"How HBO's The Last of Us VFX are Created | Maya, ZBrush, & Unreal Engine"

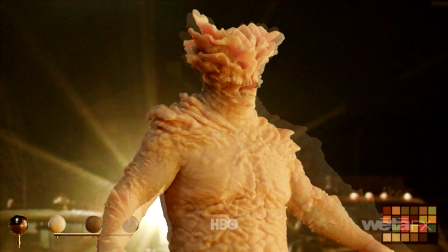497s
They also used a variety of techniques to make the bloater look photorealistic, such as adding light transmission to its skin and cordyceps.
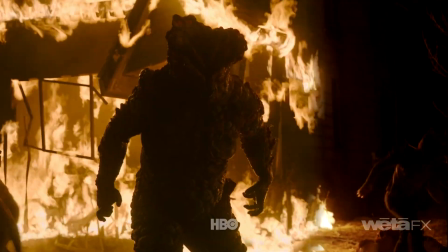505s
This ensured a smooth integration into the backdrop of the burning house. To help break up his silhouette, they added a fuzzy layer of hair.
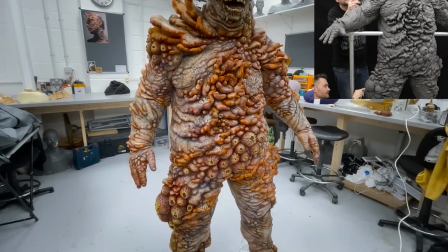512s
The main materials of him were thick, leathery skin, multiple layers of cordyceps, and exploding pods.
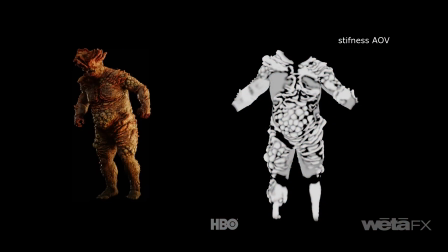518s
To make the creature's simulation realistic, they used a stiffness map. This allowed them to control how rigid each part of the creature was.
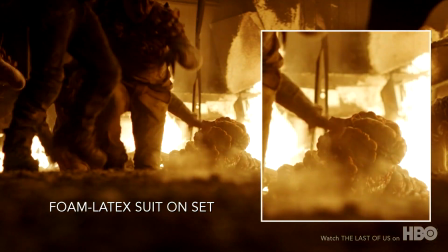526s
The skin was flexible, allowing for natural movement while the belly and chest were stiffer, to help emphasize the weight.
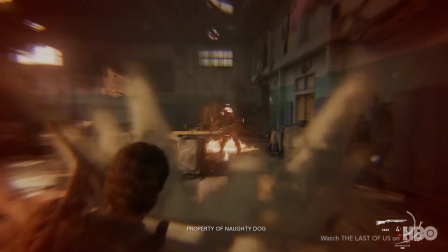534s
New story elements were created taking inspiration directly from iconic sequences from the game.
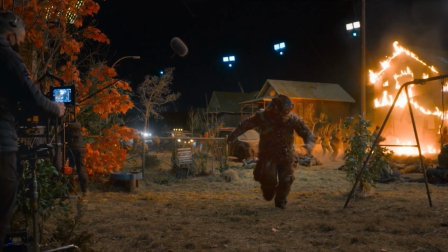539s
The practical bloater suit was hyper realistic, however it was heavy, bouncy, and wobbly, which made it difficult for the actor to move in a convincing manner.
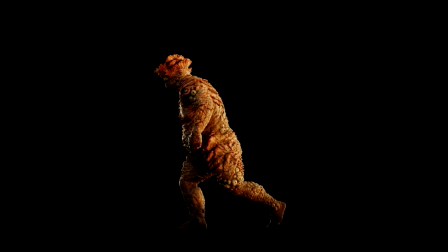549s
So the bloater suit was digitally scanned and recreated using motion capture and keyframe animation for the movements.
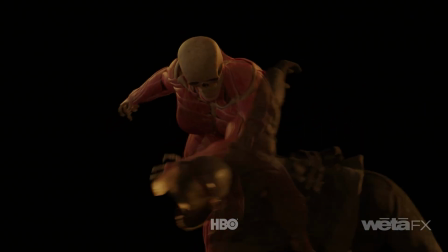555s
The ZBrush model was modified from the game design and the digital scan by the effects team to lengthen the legs, slim down the belly, and widen the shoulders for more realism.
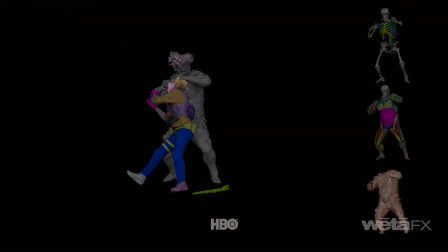565s
The head was also altered in the initial design so that both the digital version and the prosthetic suit
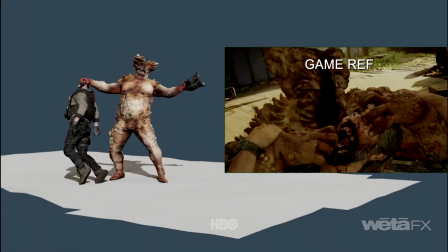570s
could not only match but be more realistic for the live-action version of the iconic character.
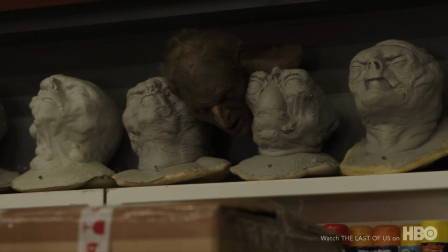576s
Some of the techniques for the practical silicone skin creation were taken from Weta's techniques used on Gollum to further enhance the hyper-realism.
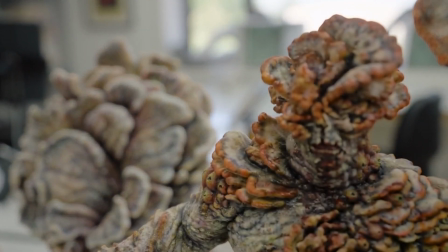585s
It would take nearly 10 weeks to create the final bloater suit from start to finish.
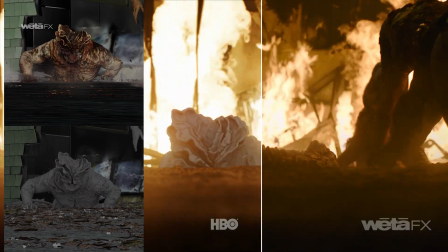590s
When the bloater emerges from the sinkhole, it was necessary to match the CG creature to the onset lighting.
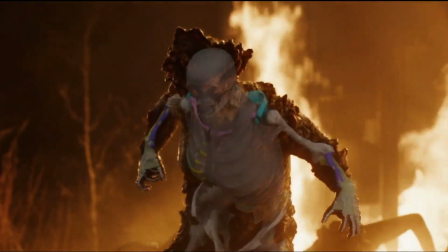596s
The extra detailed bloater model allowed the artist to tweak the lighting to enhance the pivotal key moment of the cinematic event.
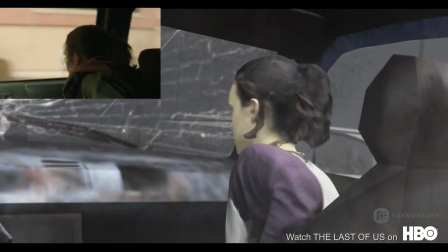603s
To assist with the tight three-week location shoot schedule, Previz was used to plan the ambush sequence.
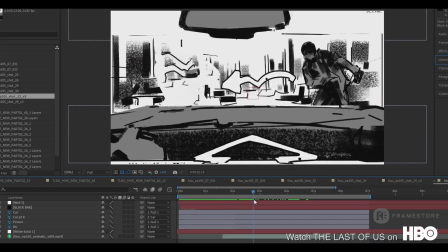610s
Animatics were also used for the action sequence to plan the timing and pacing.
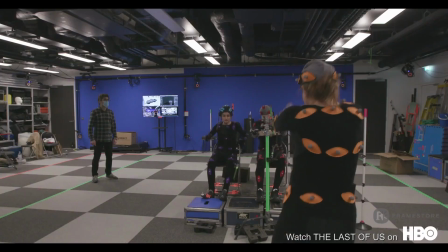614s
The animatic was then used to block in the scene and Maya using stage motion capture.
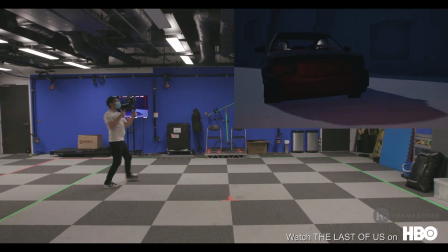620s
The scene utilized virtual cameras in their capture lab to keep the cinematic consistency with the live-action shots.
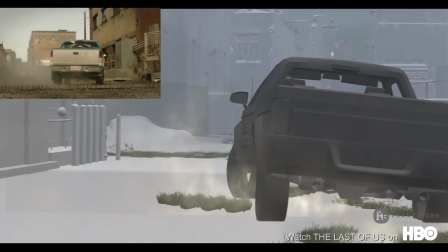627s
Motion capture animation was cleaned up, set dressing was added, and additional virtual camera work was implemented.
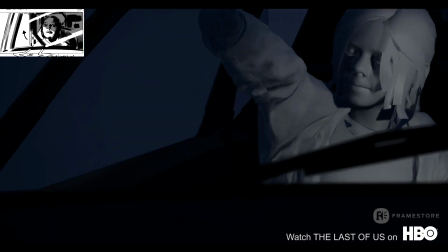634s
This allowed the team to get an extremely close resemblance to the previous planning. A similar workflow was used in the alleyway diner scene.
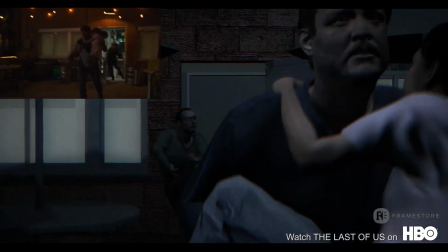642s
A mix of keyframe animation and motion capture combined with the virtual camera system allowed
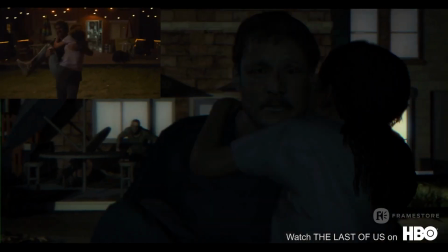647s
the team to work quickly to block in the scene from the first episode while maintaining a handheld aesthetic.
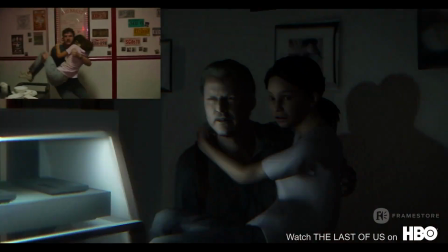653s
The workflow allowed the team to create a shot that matched the lighting, camera movement, and overall style the director wanted for the critical moments.
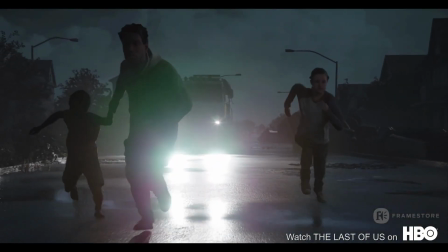662s
Unreal Engine was also used for a critical 6-minute section of the show that included 140 shots.
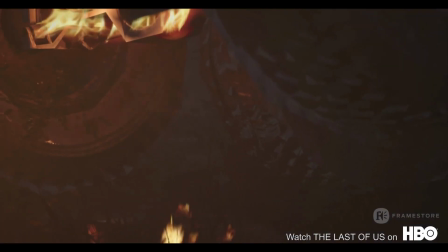668s
Animation was completed in Maya, which was then imported into Unreal Engine for rendering.
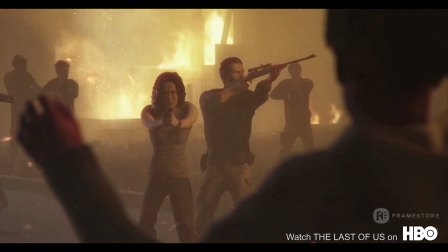674s
Technical artists set up scenes with two different lighting setups for the pre- and post-versions of the shots.
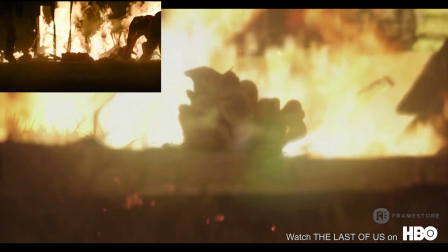680s
Motion capture was used to get the most realistic movement possible, combined with virtual camera sessions for the cinematography.
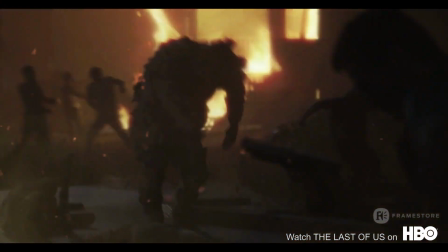687s
Crowdwork was also integrated to complete the shot storytelling elements.
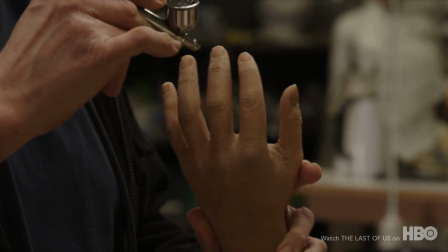692s
Extreme attention to details throughout the show included a close-up shot of a disintegrating and cracking hand.
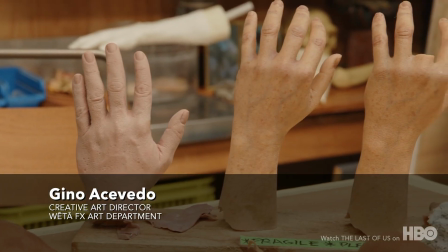698s
The team was tasked with how the hand gets crushed in the shot, which was initially filmed with an unrealistic rubber foam hand.
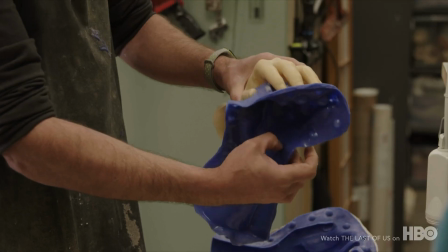705s
The practical effects team used a wax mold casting of a hand, which was then painted for a realistic effect.
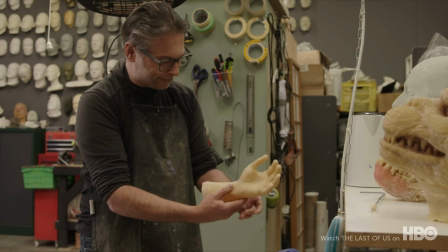711s
They then applied latex, which once dried created the appearance of peeling and rotting.
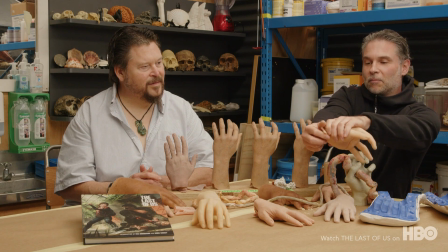716s
To replicate the crumbling of bones inside the hand, they used a mixture of baking soda mixed with water, citric acid, and vinegar.
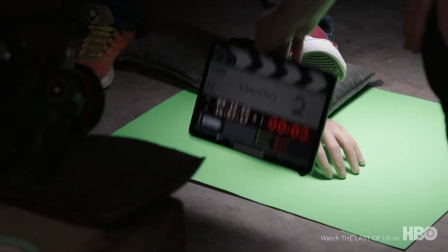723s
The effect gave a very convincing, crumbly, dusty look, which was perfect for the shot.
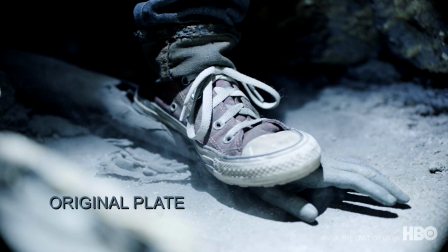729s
The final shot only appears for a few seconds, but serves as an example of the attention to detail the team undertook to convey the realism in the show.